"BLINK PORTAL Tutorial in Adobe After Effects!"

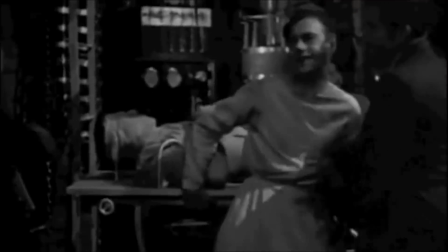495s It's alive. It's alive. It's alive. It's alive.
On the intensity value, we put a wiggle expression as well.
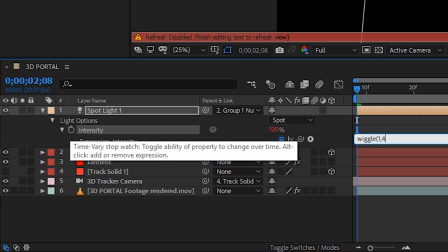503s
It was wiggle 1,40 to make the light flicker a little bit.
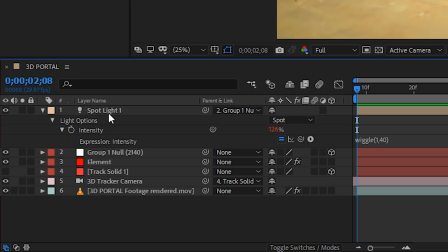508s
Just a little bit. Just a little bit. Now, if we select the light and hit Control-D, it's going to duplicate that light.
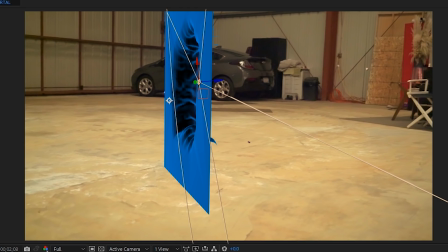512s
Since we have some wiggle expressions on it, the new light is going to have different values, so this one will now be pointed in a different direction. Do this a few more times until you have a bunch of lights.
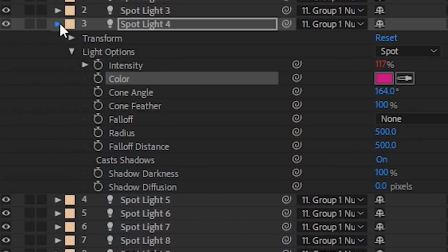522s
You can also go in and change the color of each one just a little bit, making them all different values of blues and pinks and purples.
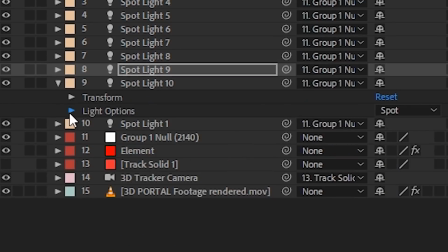528s
This is how we give our mesh lots of variation in color. Dude, it's so pretty. Yeah, it's nice.
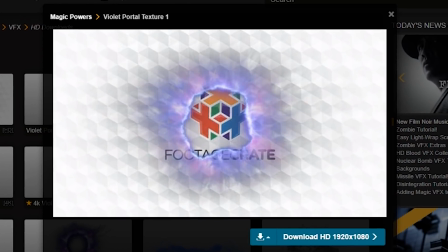534s
On FootageCrit, you'll find a clip called Violet Portal Texture 1. Also, if you're a pro member, there is a 4K version just for you.
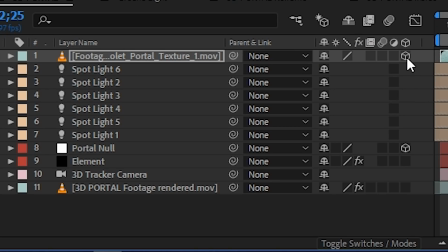541s
Drop this layer into After Effects and make it three-dimensional. you know, shift parent it to the group positions.
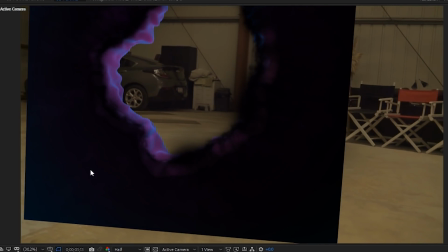550s
No, you remember what shift parent does. It's gonna look all black though. And that's because you need to go into the material options and turn off except lights.
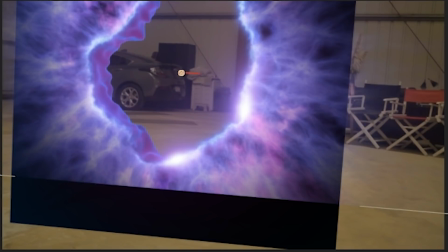558s
We'll also draw a mask on it and chop off the bottom. So it doesn't look like it's crossing through the floor.
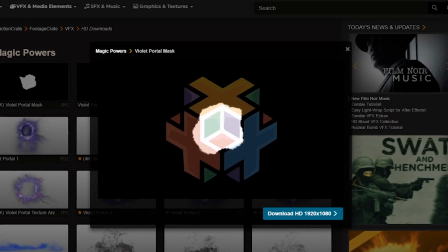564s
That's right. There's also a clip on footage crate called Violet Portal Mask.
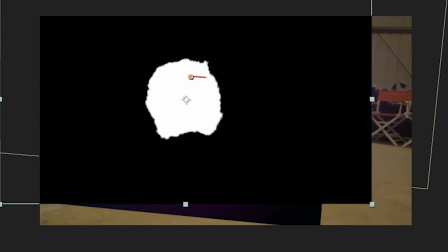571s
That one's just a black and white clip. You can bring this into After Effects as well. make it 3d and shift parent it to your portal texture put it right above
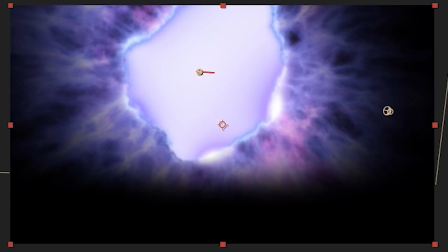579s
the element 3d layer and set it to a luma mat this is going to get rid of all those edges for some extra death death
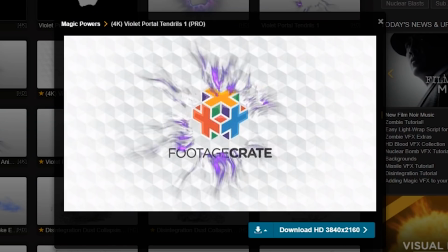587s
for some extra depth there's another clip called footage crate violet portal tendrils which we can bring in and shift parent it to the
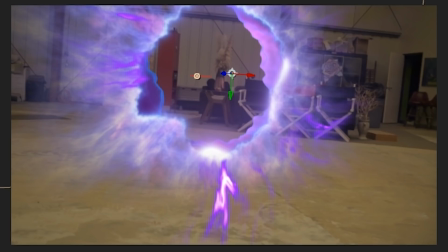595s
portal texture and move it forward a little bit and that'll give us some extra parallax we'll also put this one on an ad transfer mode for some extra color depth
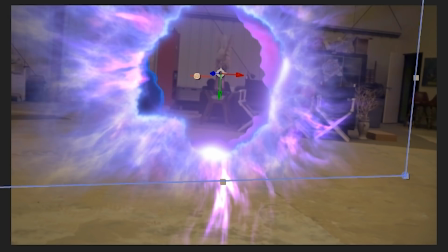604s
For even more parallax, we can make a duplicate of the portal texture and bring it below our element layer.
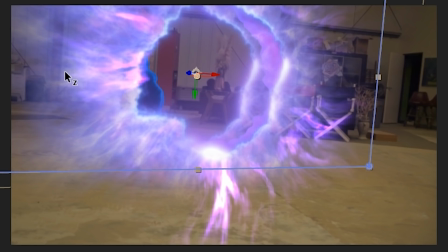611s
Push it back in Z space, and that's good. We also added an exposure effect on this one to bring down the brightness.
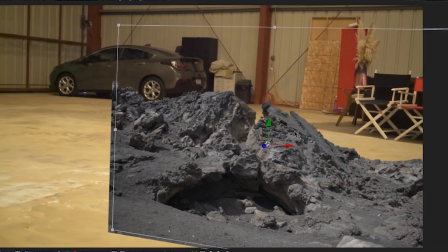619s
The inside of this portal is a separate comp where we track the same footage, but again, we use some black train elements from GraphicsCrate, and this time, they're placed in 3D space.
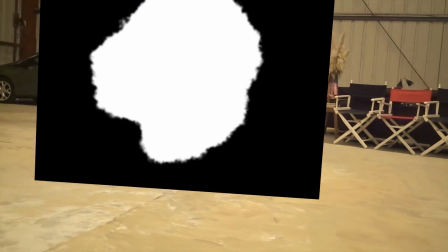627s
In the main comp, we just used another copy of the black and white mask as a luma mat to cut this out. Cut it out. Cut it out. You ever seen Full House? Oh, nevermind man.
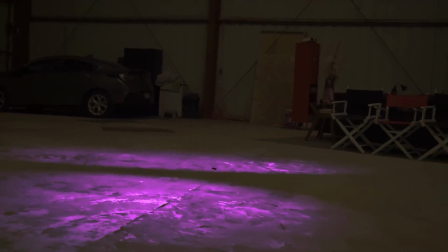639s
The lighting on the ground is just fake. Haters will say it's fake. Yeah, but it is. It's fake.
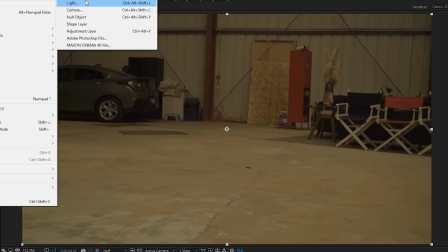644s
Haters are right. We used a pink solid with the CC spotlight effect on it.
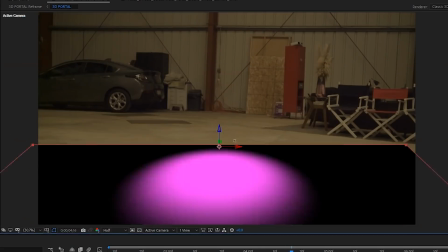649s
We made it 3D and moved it into position. We then changed it to an add transfer mode.
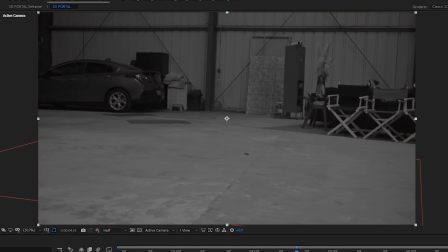653s
If you duplicate your original footage and bring it above this layer, you can add a tint to it and a levels to bring out as much detail as possible.
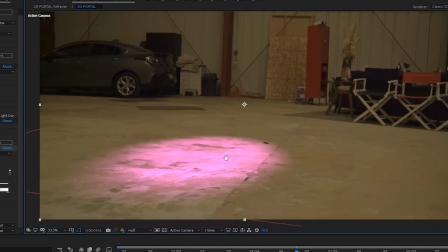660s
You can then use it as a luma mat to add detail and realism to your lighting.
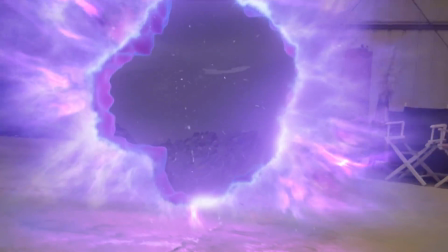666s
That's the real deal. Hey, but what if you don't even have the element? That's okay. There's another way.
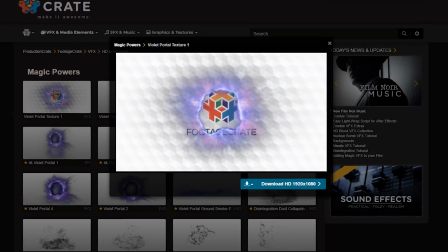670s
I'll teach it to you. I will. Download the portal texture clip and drop it into your new composition.
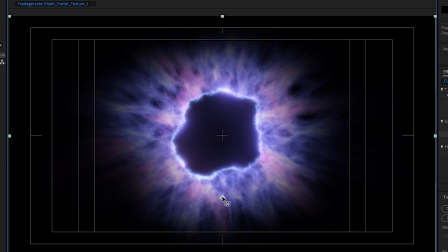678s
Move your anchor point down to where you might want the ground to be and draw a mask to cut off the bottom.
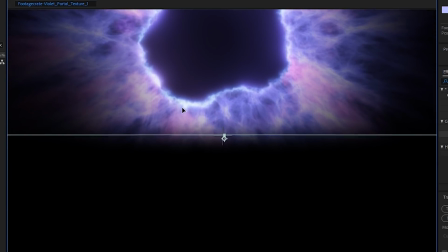683s
Also, move the layer upwards so your new anchor point is roughly in the middle of your comp. If the top gets cut off, don't worry, it's fine.
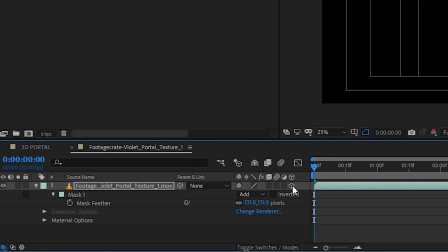689s
Yeah, it's cool. Make this layer 3D, hit P to reveal the position properties, and right-click and select separate dimensions. We can now edit the X, Y, and Z properties individually. On the Z value, I'll click to add an expression.
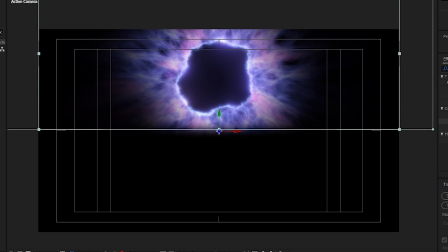702s
Type index asterisk 15. This is going to take the position of your layer in the layer stack and multiply it by 15. Since we only have one layer, it's being sent back 15 pixels. 15 times 1 is 15. How do you figure? A little bit of math.